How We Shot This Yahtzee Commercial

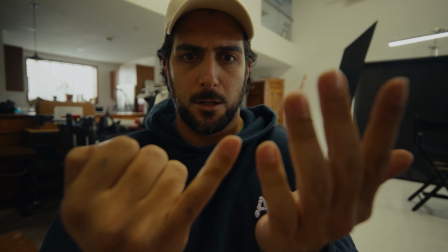0s Bro, you can't even count to 6. Nah, you don't got those. Got him.
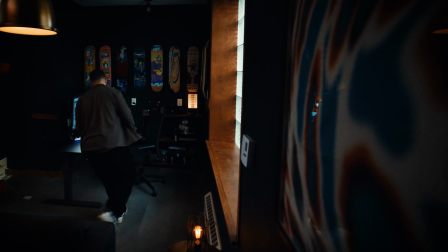5s
Where does inspiration come from? A common question that every filmmaker gets asked when creating any piece of work.
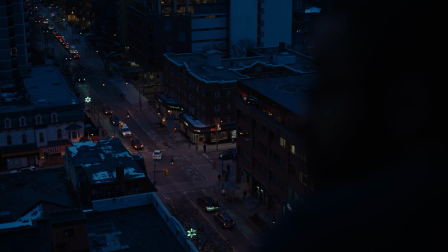11s
From scrolling through Instagram, commuting to work, to even sitting and doing nothing.
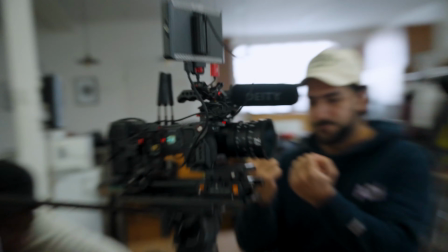16s
Inspiration shows up when we least expect it. When Laowa reached out to us to try their new set of zero distortion lenses, I knew that this was an opportunity.
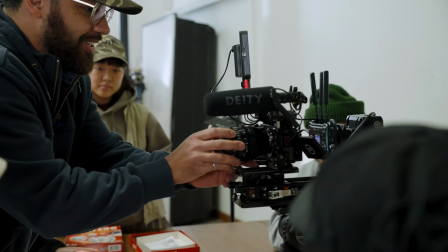24s
Whenever I get a new piece of gear, I first think about what I can use it for. What interesting shot can I pull off to tell a story better? I feel like this is the root of any cinematographer because you are a visual storyteller.
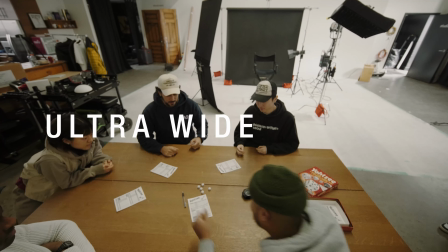37s
In this case, we are using ultra-wide lenses to tell a story.
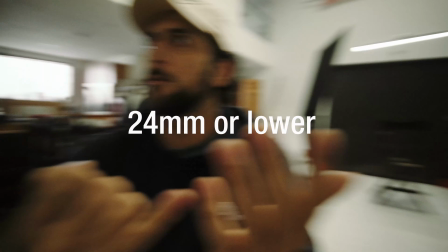40s
An ultra-wide angle lens typically has the focal length of 24 or lower, but some extreme lenses go as wide as 10 millimeters. Typically, in commercial filmmaking, there are 3 use cases that help really tell a story when it comes to using ultra-wide angle lenses.
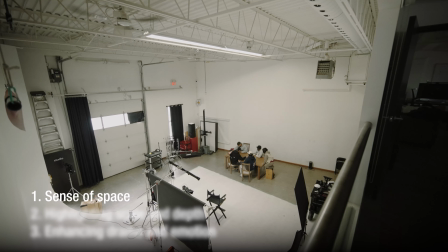55s
The first being creating a sense of space. And this simply means such a wide angle allows you to capture more in a scene in a single frame.
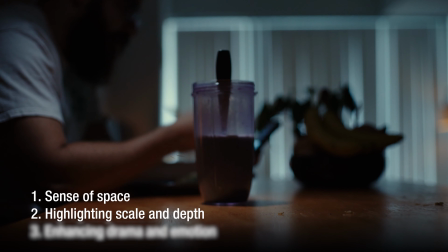63s
The second, highlighting scale and depth.
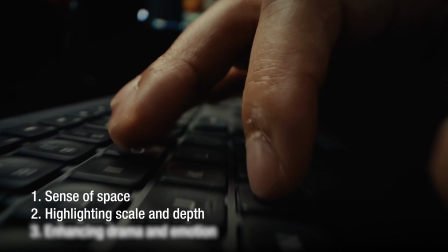66s
This is the exaggeration of the relationship between the foreground and background, making objects in the foreground appear larger and more pronounced compared to the background.
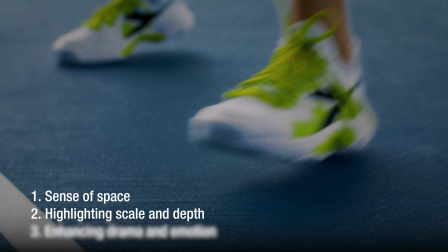75s
This effect helps emphasize a product or a person in a scene, and you can do this purposely to draw the viewer's eye to the key subject.
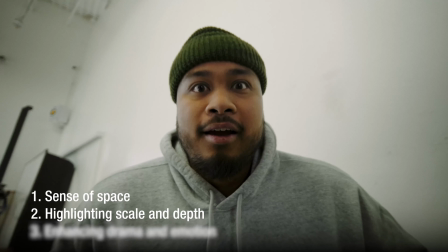82s
The last and my favorite to use is enhancing drama and emotion.
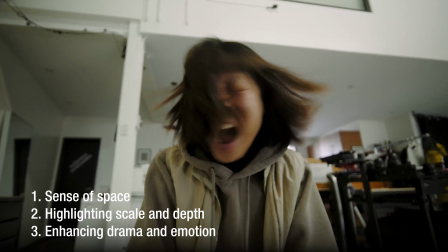86s
This is a creative effect to exaggerate emotional responses or reactions by distorting the background and drawing attention to the subject. So kind of that leaning in banana face feel.
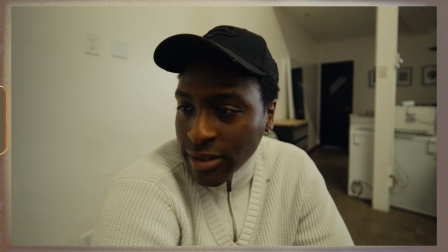96s
And the first and last points are the ones that we're going to be focusing on when we're showing you exactly how we made this technical spec with these fun lenses.
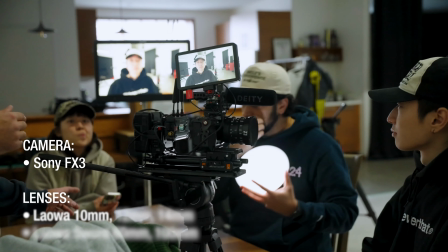104s
This was all shot on the Sony FX3 using the Laowa 10mm, 12mm, and 14mm,
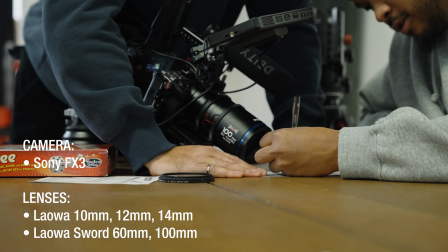110s
in addition to the Laowa sword line with the 60mm and 100mm for all the tight macro shots you see throughout the commercial.
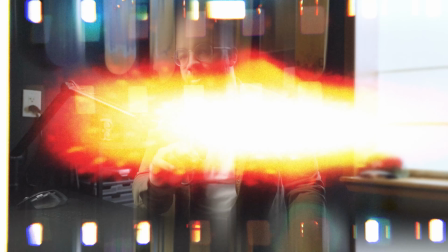117s
All the tripod shots were really easy to pull off with simple gear, but I had one shot in mind that would be the main focus of the commercial.
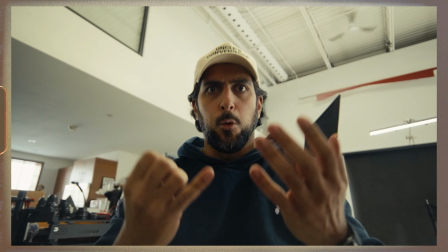123s
This would be the dolly into each of the players during the suspenseful moment in the commercial.
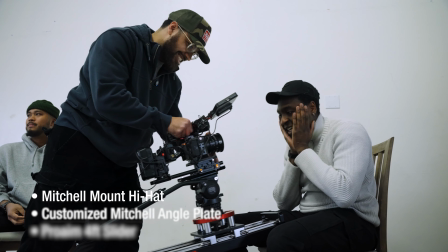128s
To achieve this, I used a Mitchell mount hi-hat and a customized Mitchell angle plate with a Pro Aim 4-foot slider. Now, I know what you're gonna say, this is really complicated and I don't really have the money to buy this gear, but you could easily pull this off with a simple slider and a tripod.
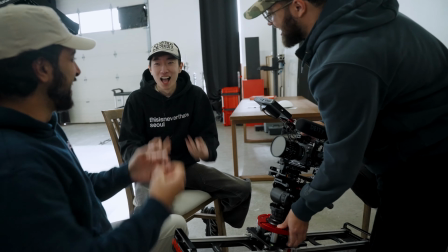143s
I usually do these type of shots on heavy cinema cameras that require bigger tools like the use of Mitchell mount products. With the gear out of the way, we can really dive into how we shot this fun spec commercial. I know you might be a little confused at this point because this is a lens test and a technical spec.
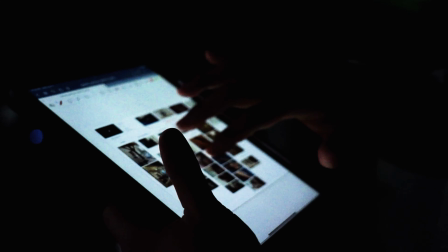160s
So why do I have to do any pre-production? This is the #1 thing I hear and why I see people struggling as cinematographers. No matter the size or scale of the project, I do pre-pro all the time because it makes things so much easier.
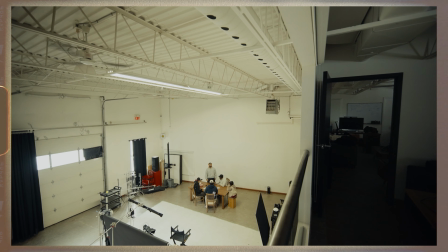173s
For this project, it was aligning with 2 references and making a shot list to follow. There were 2 main references.
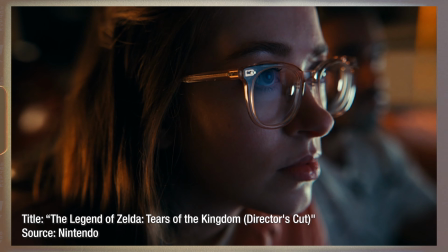179s
The first was a commercial made for an American clothing brand and a Legend of Zelda commercial that shows off ultra-wide angle lenses perfectly.
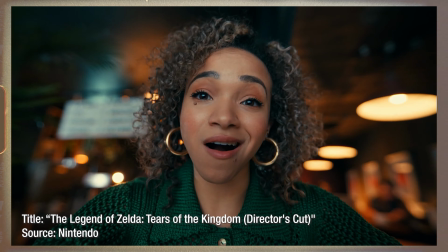185s
I love the rawness of the clothing commercial and the exaggerated expressions when it came to the Zelda commercial.
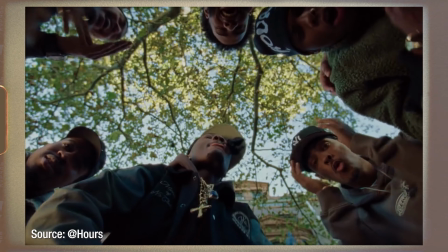191s
And you can see how this was heavily inspired by the first commercial just because of the rawness and as well as the subject matter. But it was aligning with a reference that was going to be used to really tell the story and get my point across.
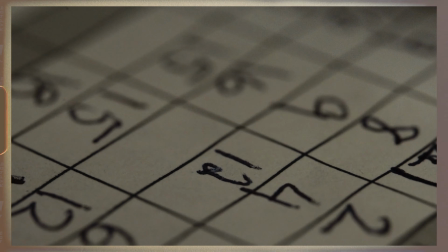202s
As this was a spec and paying homage as well as crediting somebody else's work, I was using this as a learning experience for the jobs that I'm getting paid for.
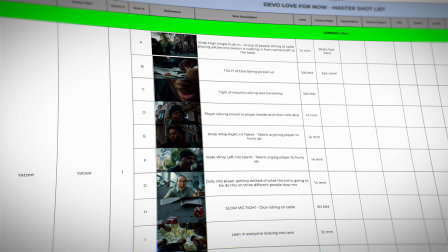210s
And with that, I made a shot list, and this cuts down the production time in half because there's no guesswork and I can align with everybody on set.
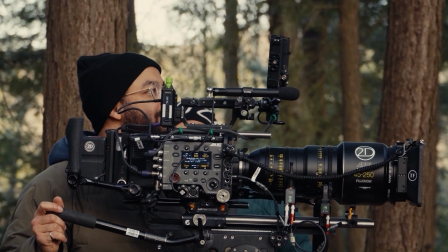217s
In the past 7 years of being a filmmaker, I have wasted so many hours not having the documents to do pre-production properly.
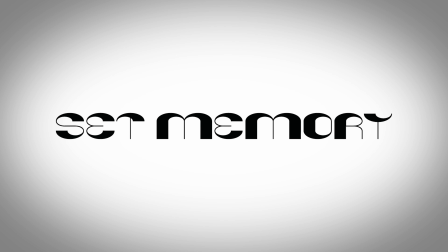224s
This is why we built Set Memory to fix that.
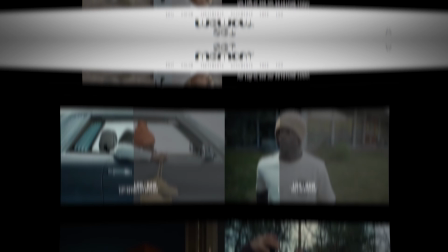227s
Set Memory is a collection of the same shot lists, director's treatments, and production templates we've battle tested on 100K plus projects.
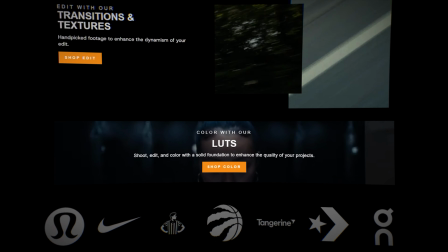234s
These are all designed from the ground up and used across major brand campaigns. Don't waste the same time that we did and use our pre-production system. Go check it out at setmemory.store or check out the link in the description below.